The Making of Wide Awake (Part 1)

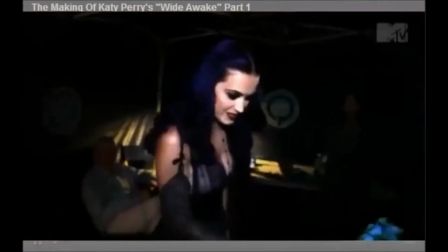263s
Nice to meet you. Zoe, who is the little girl in the music video, she's kind of like my innocence.
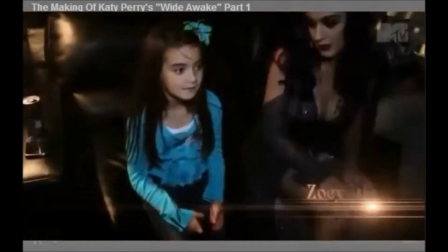273s
She's past me. Sometimes I grab my sister and hold her down.
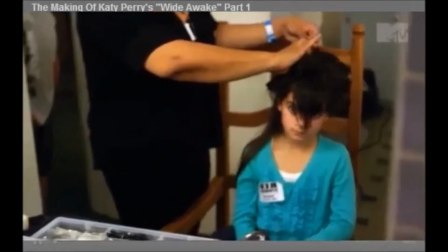281s
I think we're gonna be best friends. She may be kind of symbolic of the innocence I've lost along the way.
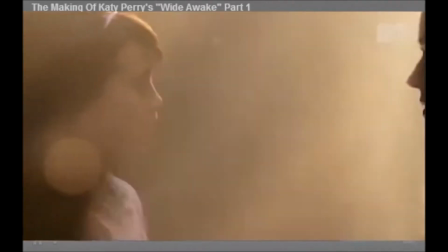289s
And she's trying to lead me back to a better place and lead me out of the labyrinth. I am a really good singer. Last Friday night, do it all again. I really like that one.
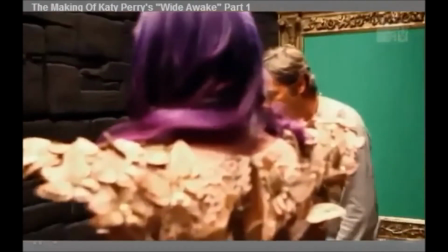305s
Zoe, this is kind of an Alice in Wonderland set where all these pieces of the floor they're gonna start falling away.
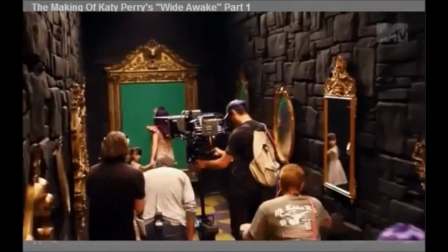313s
Yeah, but pretend. Yeah. Are we scared away. A bit? Yeah, you're a little bit afraid.
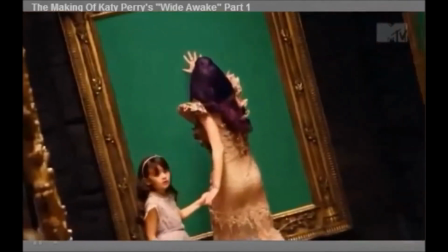318s
Katy, put your hand up against the mirror. You feel the energy.
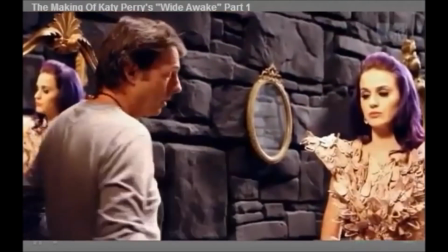325s
I think one of the high points of this is where Katy is standing in a hallway of
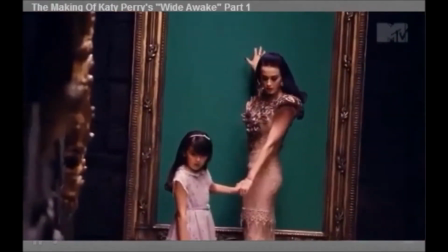330s
mirrors and has a realization and comes forward and she's reaching into the mirror.
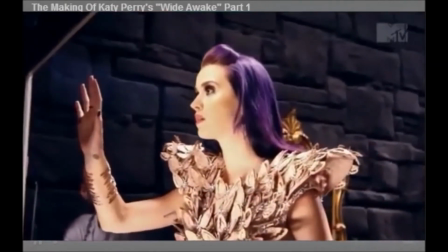336s
Well, that means that we bring her actually in front of the screen and then her hand comes further in front of herself.
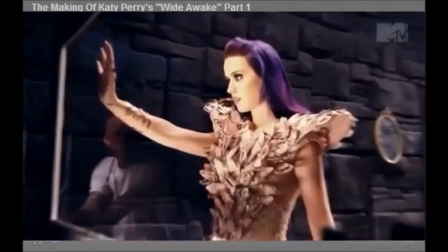342s
So that moment is probably the most dramatic moment of 3D in the piece. Now, Katy, when she reaches out, we are the mirror. She reaches right out into the room and she feels the glass and the glass explodes.
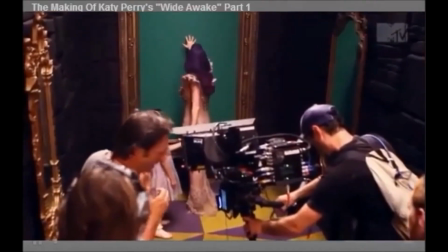356s
And when it explodes, that's where the magic of 3D comes in. When you can actually get an audience to forget that they're watching an optical illusion, be caught up in the story, and then see something that is so compelling they can't believe their eyes. And that's where you hear the wow.
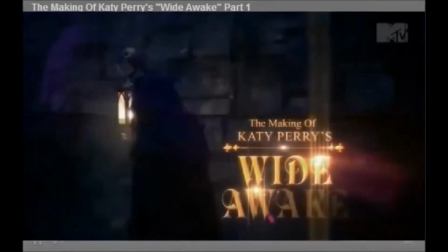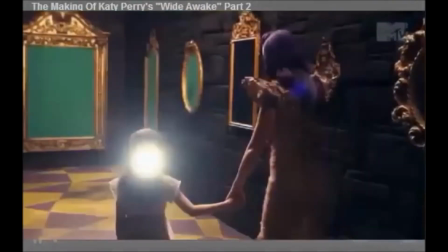You have to have that kind of like,
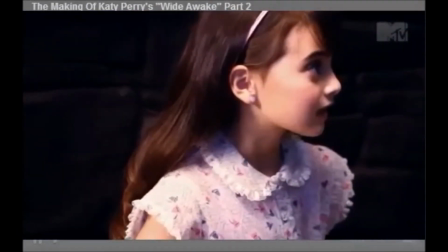389s
oh no, like you're scared of, like there's a huge dog and it's about to come and attack you or bite you. We shot the floor practically with Katy standing there. And similar to how we build the maze, we take a bunch of reference photographs of the floor itself.
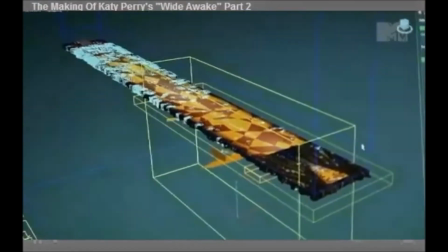404s
And then what we do is we recreate the floor, the surface in 3D in the computer,
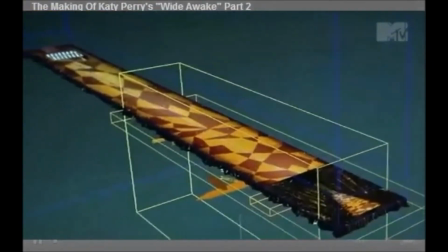409s
and actually start cutting it like you would almost like in real life, except you're doing it digitally.
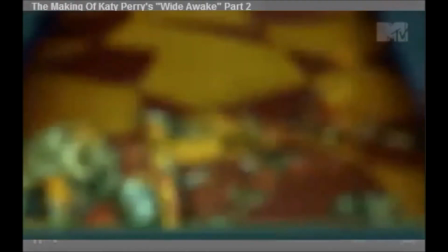417s
And you pre-cut the floors. From there, you just take that and animate it using real physical based properties.
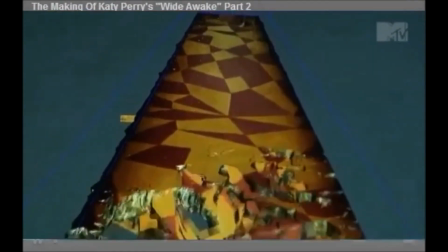424s
You have gravity, you have drag,
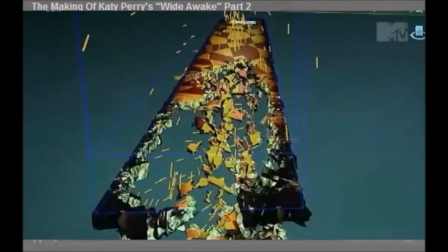428s
and you set up basically a plane that goes through and decides what pieces you want to crack when.
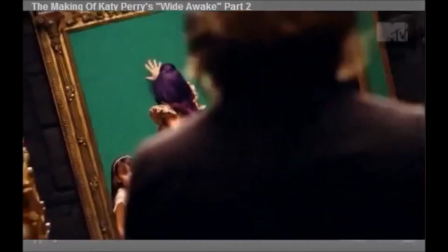435s
And then it gets kicked into gravity and kicked into drag, and the smoke starts reacting according to how something of this mass would go through it.
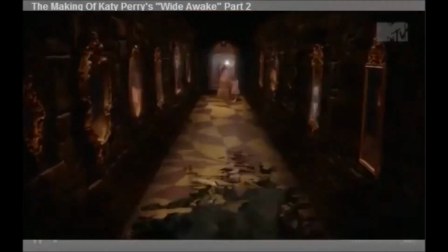444s
And it's all computed and then rendered out and then composited to look real.
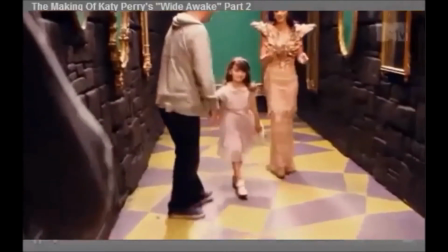452s
All right, guys, it's day number one and we've just wrapped for the day.
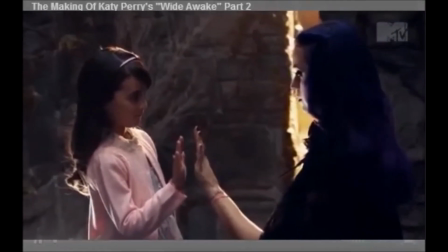456s
I've made it through half of the labyrinth with my younger version of myself. So it's kind of like this weird like Fight Club thing. But it's been a really long day.
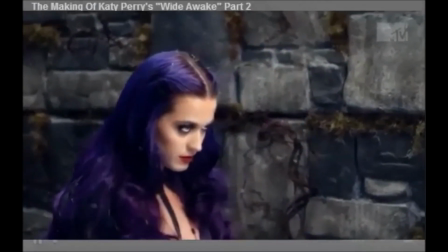469s
There's some symbolism on my dress. There's a lot of butterflies.
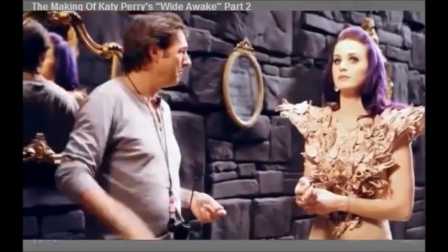476s
Probably because I will evolve from a moth to a butterfly at some point in this music video. There's a lot of symbolism. You gotta just kind of catch it. We're trying to put a lot of subliminal things in there too.
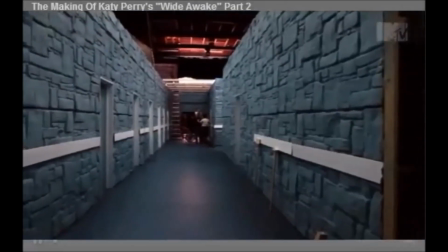Welcome to day two. I am channeling Ziggy Stardust now.
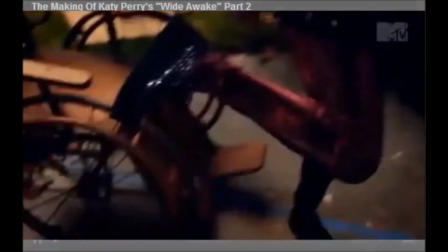503s
And a little bit of like a glam 90s grunge.